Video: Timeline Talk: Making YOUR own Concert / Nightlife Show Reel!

And then from here on out, what I kind of do is I pan the camera from left to right, as that's just kind of my style.
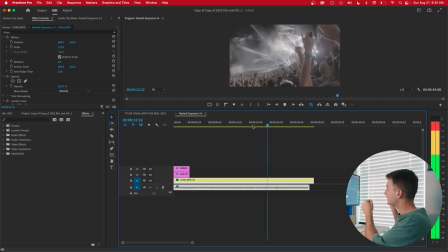12:37 You can see a perfect example of that here. Maybe I'd like to, now, that's the festival I snuck into.
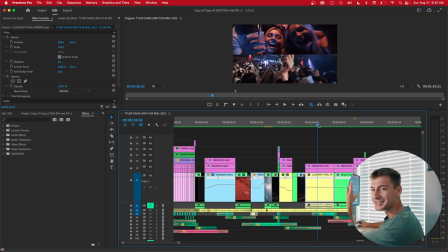12:42 This is a club that I actually didn't sneak into and I got hired to work for. This is also a good example of me moving the camera around in those twisting and turning ways. I'm not doing that at all with the transform tools.
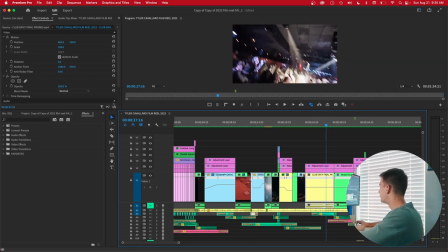12:54 Here, you can see, I start with the camera pointed at the DJ booth below, and this camera, with this transition, I'm doing that turning thing. And as you can see, I spin the camera and I kind of turn it upwards. So I take that as a great idea, as since I'm going towards the roof with the ends of this transition,
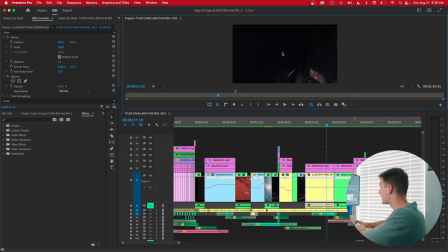13:11 I'm going up towards the roof and it's black, I decide to start what we're seeing is black. So in this case scenario, it worked out that the DJ booth below it is black. It was super dark. And when I pan the camera up, following what I did from the previous transition where I was going up towards the roof,
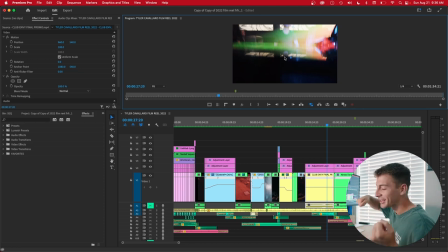13:28 now we're following continuity and match cutting, where panning the camera upwards as well,
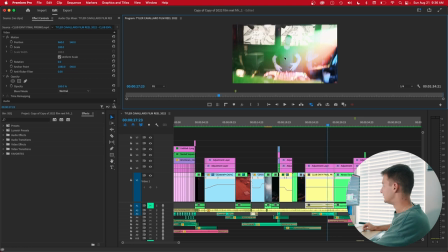13:33 following the motion, and we see the DJ. It starts from dark, you get to see what's going on.
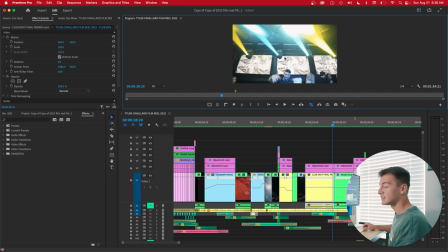13:40 The DJ throws his hands up, I'm interacting with him, we plan this, and as he throws his hands down, I follow the motion of his hands, so we pan the camera downwards. And what this tells me is we went back to the black area.
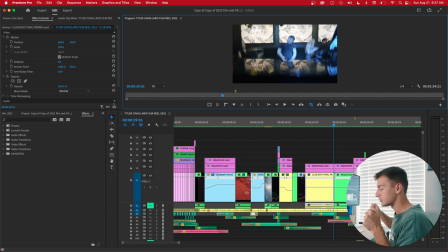13:54 So what I can do now is anything that's black from this start of the video, I can start from the back of a bookshelf and pan out to somebody studying.
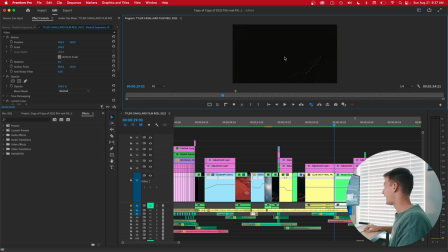14:02 That night that I was at this festival, which was probably more than a year and a half later, I just had this idea to stitch them together way later on.
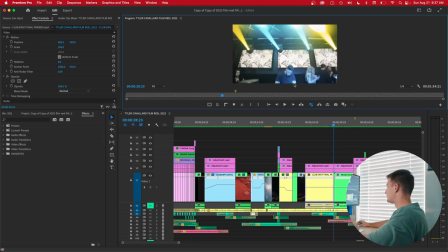14:09 This was black, just like the bottom of this DJ booth. This is still, the yellow is this clip and the green is the festival clip.
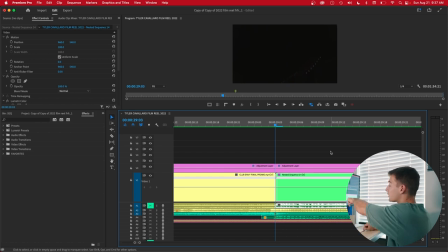14:17 As you can see, we're at black now. Now we're into the next clip, but this is the sky of that festival.
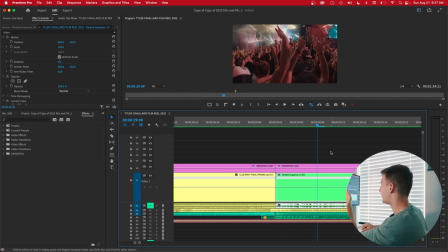14:23 It was at nighttime and it's black. So as we pan down, we see the color and we do it to right to the drop of the song.
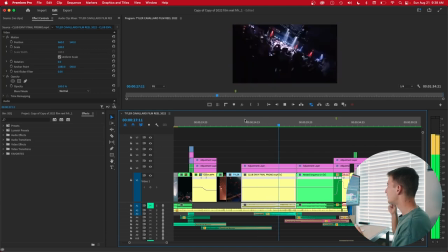14:28 So if we let that all play out again, spinning, in-camera transitions, pair that up with a planned one, boom, in the festival.
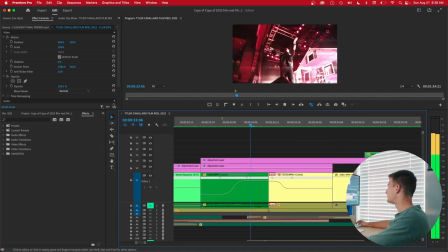14:36 Right after that, we see some speed ramping.
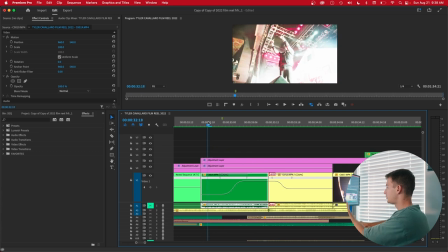14:38 This is just a steady shot, but we go from slow to fast, fast to slow.
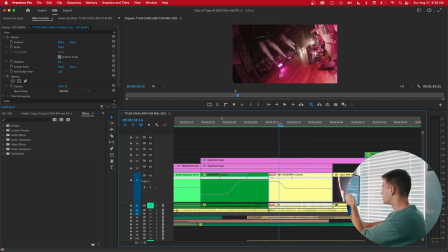14:45 If we look at this shot, in reality, what I'm doing is just spinning the camera. Let's see if we can find this.
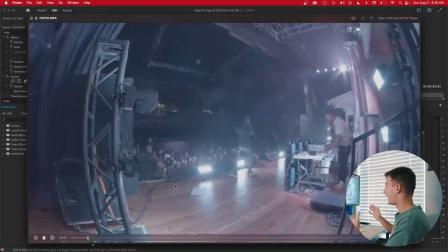14:50 This shot that I'm opening up is that same shot. Let's see how I shot it. Totally different, it's just steady.
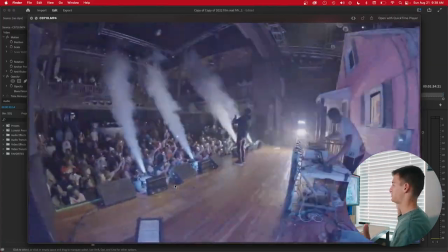14:56 Now I decide to spin. Smoke went off at the same time, I just got lucky. But yeah, moving camera forwards, walking with it backwards, getting close up to the talent.
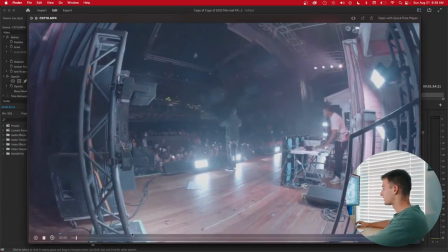15:08 And out of that entire 22 second clip, I decided to use this.
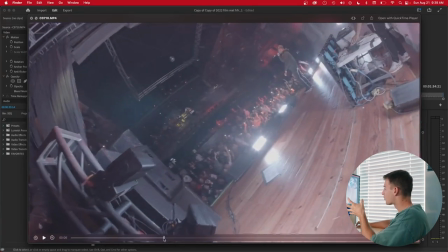15:13 I'm kind of zooming, walking forward with the camera and spinning it. The smoke goes off.
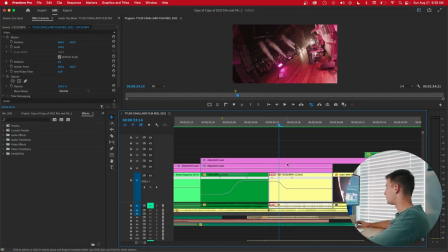15:19 I knew right there that was the shot that I wanted. Watch that all together with some color grading. This is what we get. Slow to fast, boom. We also kind of pair that up with his hands moving super fast with the speed ramp and it kind of being like a, all right, you got it. All right, this is what's up, smoke. Super cool in my opinion. For me, it just kind of feels like, now you get the smoke.
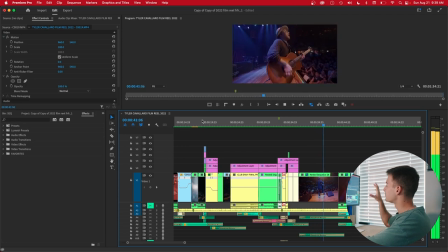15:38 This is speed ramped as well. We start off fast, we slow down, and it's right on the artist.
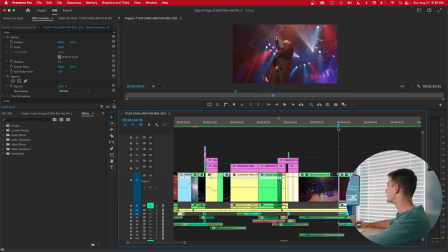15:45 Fast, again, center of the frame, same area. Don't make it too jarring, all center of the frame. Last two things I wanna mention about in-camera transitions, as you just saw in those examples, I'm kinda just moving the camera in whichever direction, and in post-production, I'm stitching all of the things together.
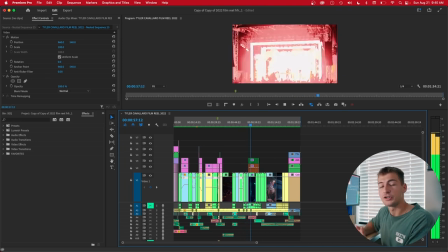16:02 This is a pretty crazy way to try and produce an in-camera transition, but because I like filming a lot,
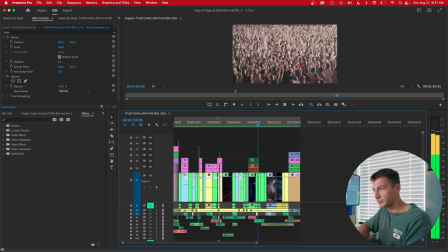16:07 and my theory is I'd rather film way too much than way too little, just deal with it after, this works out for me.
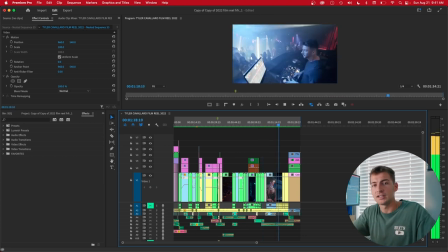16:13 You can plan out these in-camera transitions like I have. I just personally come up with them on the fly, but you can also plan them out and discuss it with them before, and this will make your life a lot easier. But definitely don't feel like you have to plan them out. Number six, we're gonna be talking about shutter lag.
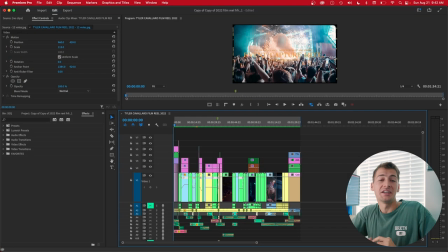16:27 This is something I learned from Jacob Owens. I followed what he did exactly. You can play around with it as well. I do too, just a little bit. You wanna start taking photos, but put your shutter speed at 1/10. So you obviously have to be shooting in manual. Put the drive mode to high and start moving the camera backwards and forwards and spinning and moving to the side.
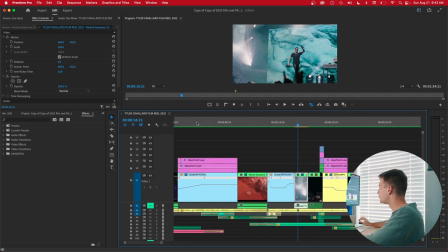16:45 Let me show an example of how I've utilized that here. I didn't do it too much because it is very jarring right here,
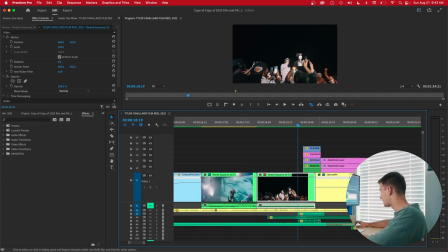16:53 and I obviously paired that with a sound effect that we can see here, like a little gear winding. If we mute the song, we should be able to hear it way better.
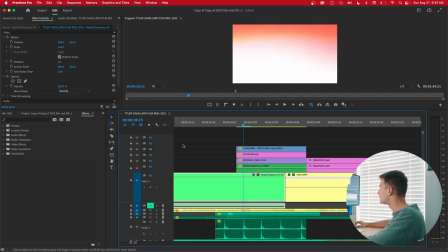17:09 I have a film burn. If we mute all of these, that's the film burn that I decide to add.
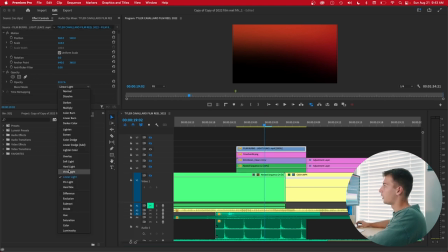17:15 Usually what I'll do too, yeah, exactly. I'll mess around with the opacity of it. If we looked at it normally, this is what the film burn would look like. I decided to throw linear light on there. I put a crosshair as well. This is just something I found online and or got from somebody's pack over the years.
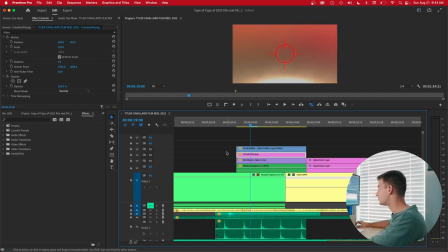17:33 I don't really recall, honestly. Added some 8mm film grain, one of my personal favorites, really roughs up the image. We mute all those tracks, we should be able to see it. Let that play out, you can see the gray. And then lastly, I included the clip itself.
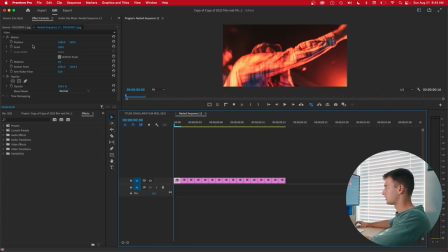17:46 Let's open this up, actually. Now we can really see the photos. I just colored them up in Lightroom, and that's how they played out. I didn't use the entire thing, but this is what it looked like in that burst of photos. You can see how it creates that blur, and you have it in drive.
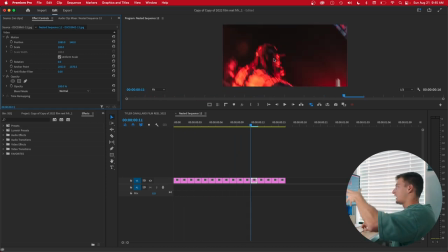18:06 I'm kind of just following the artist, moving the camera, panning with them, moving backwards, forwards.
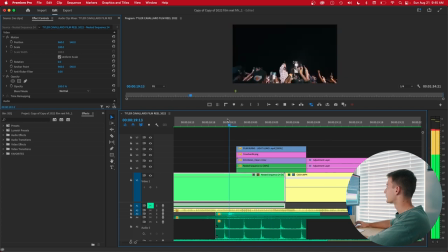18:11 And then when we piece all those things together now, this is what we get. Super fast, but when you pair it with a sound effect, it really was like, whoa, what was that?
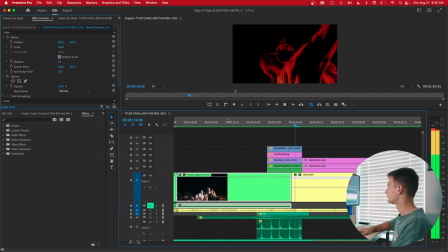18:20 I want to keep watching, at least in my opinion.
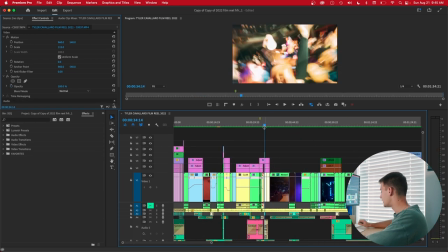18:25 Another example of where I used that is right here. This was in my 2C video.
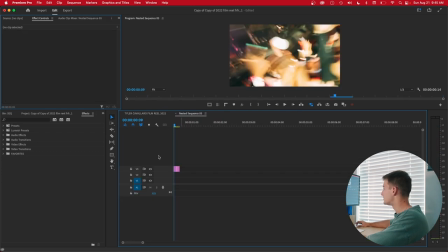18:31 If we open up this nested sequence, we can see the photos.
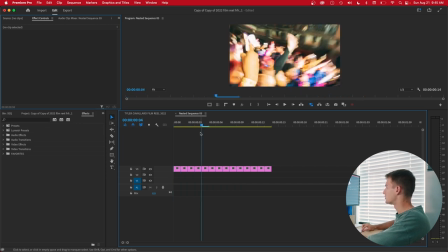18:35 This, it looks like I did way more than 1/10 of a second, and or I just moved the camera way more, but it's a shot of the audience with their hands up.
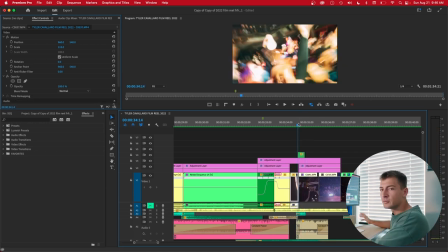18:45 Obviously edited in Lightroom. This time I didn't decide to add any film grain, film burn, crosshair overlay on it.
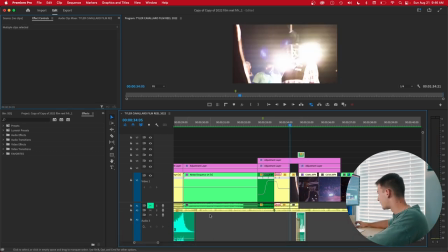18:53 I just did it by itself and added that sound effect. We mute all the tracks and just this one. You can hear it. It doesn't sound at all like a camera shutter, but it does get the point across. Right then and there, you also heard the smoke as the smoke goes off.
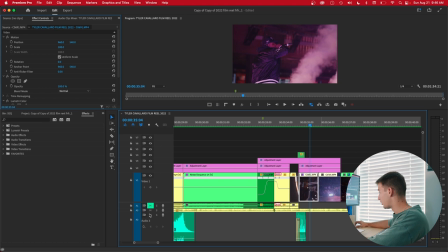19:10 Let's mute all those tracks as well because we are getting to the sound design part soon.
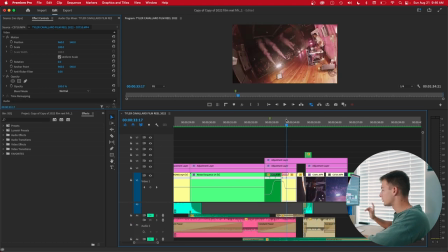19:15 Here's just the smoke.
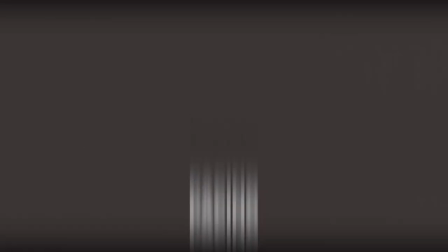19:21 So let's move on to pacing. The best way to achieve pacing, in my opinion, is cutting to the beat of the song.
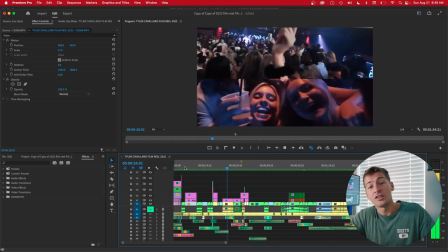19:27 Cutting to the beat of the song is gonna create flow. You can create flow by doing this. When the song slows down, you pick slower, longer shots and longer cuts.
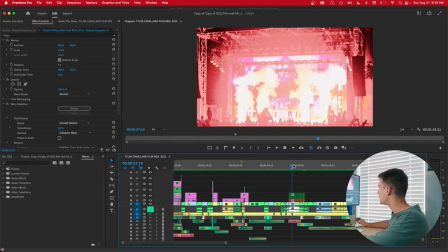19:36 A good example of that would be towards the end.
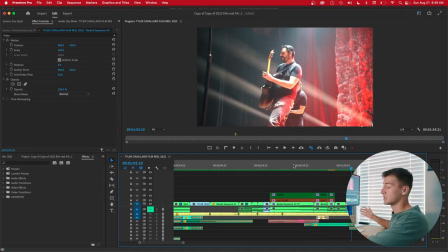19:42 These are very long shots in comparison to all the rest of the video.
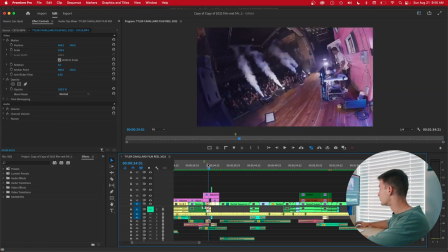19:48 And if we pick a faster part where the song had just dropped about here,
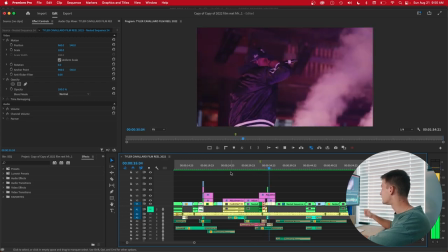19:54 fast, fast, fast, fast, fast, fast, fast, fast, slow.
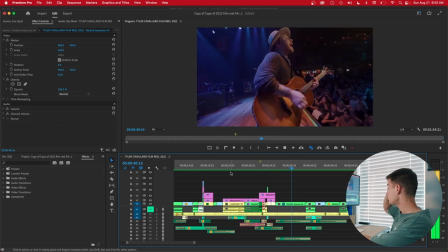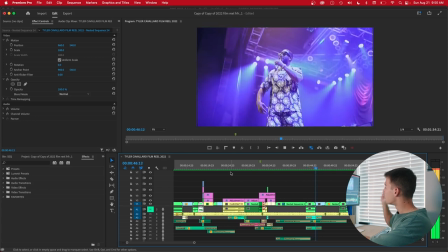20:05 Beat change, bass hit, bass hit,
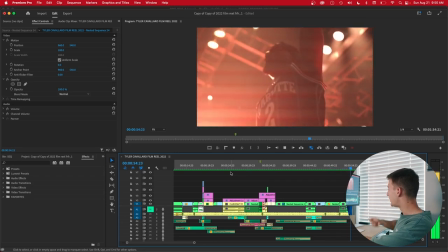20:13 bass hit, bass, bass, bass, bass, bass, slow.
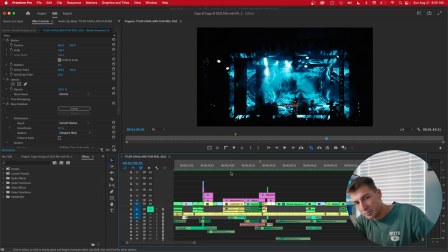20:21 Song really slows down. That's how we're creating pacing. That's gonna create pacing. It's not that difficult to create if you follow the movement of the song, the feel of the song. Last but not least, we are going to be discussing sound design and song choice.
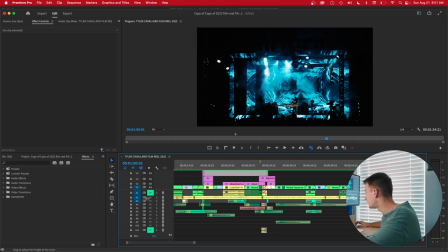20:35 If we look at my timeline here, I didn't get too crazy with the sound design. Let's hear the video without sound design first and only the song.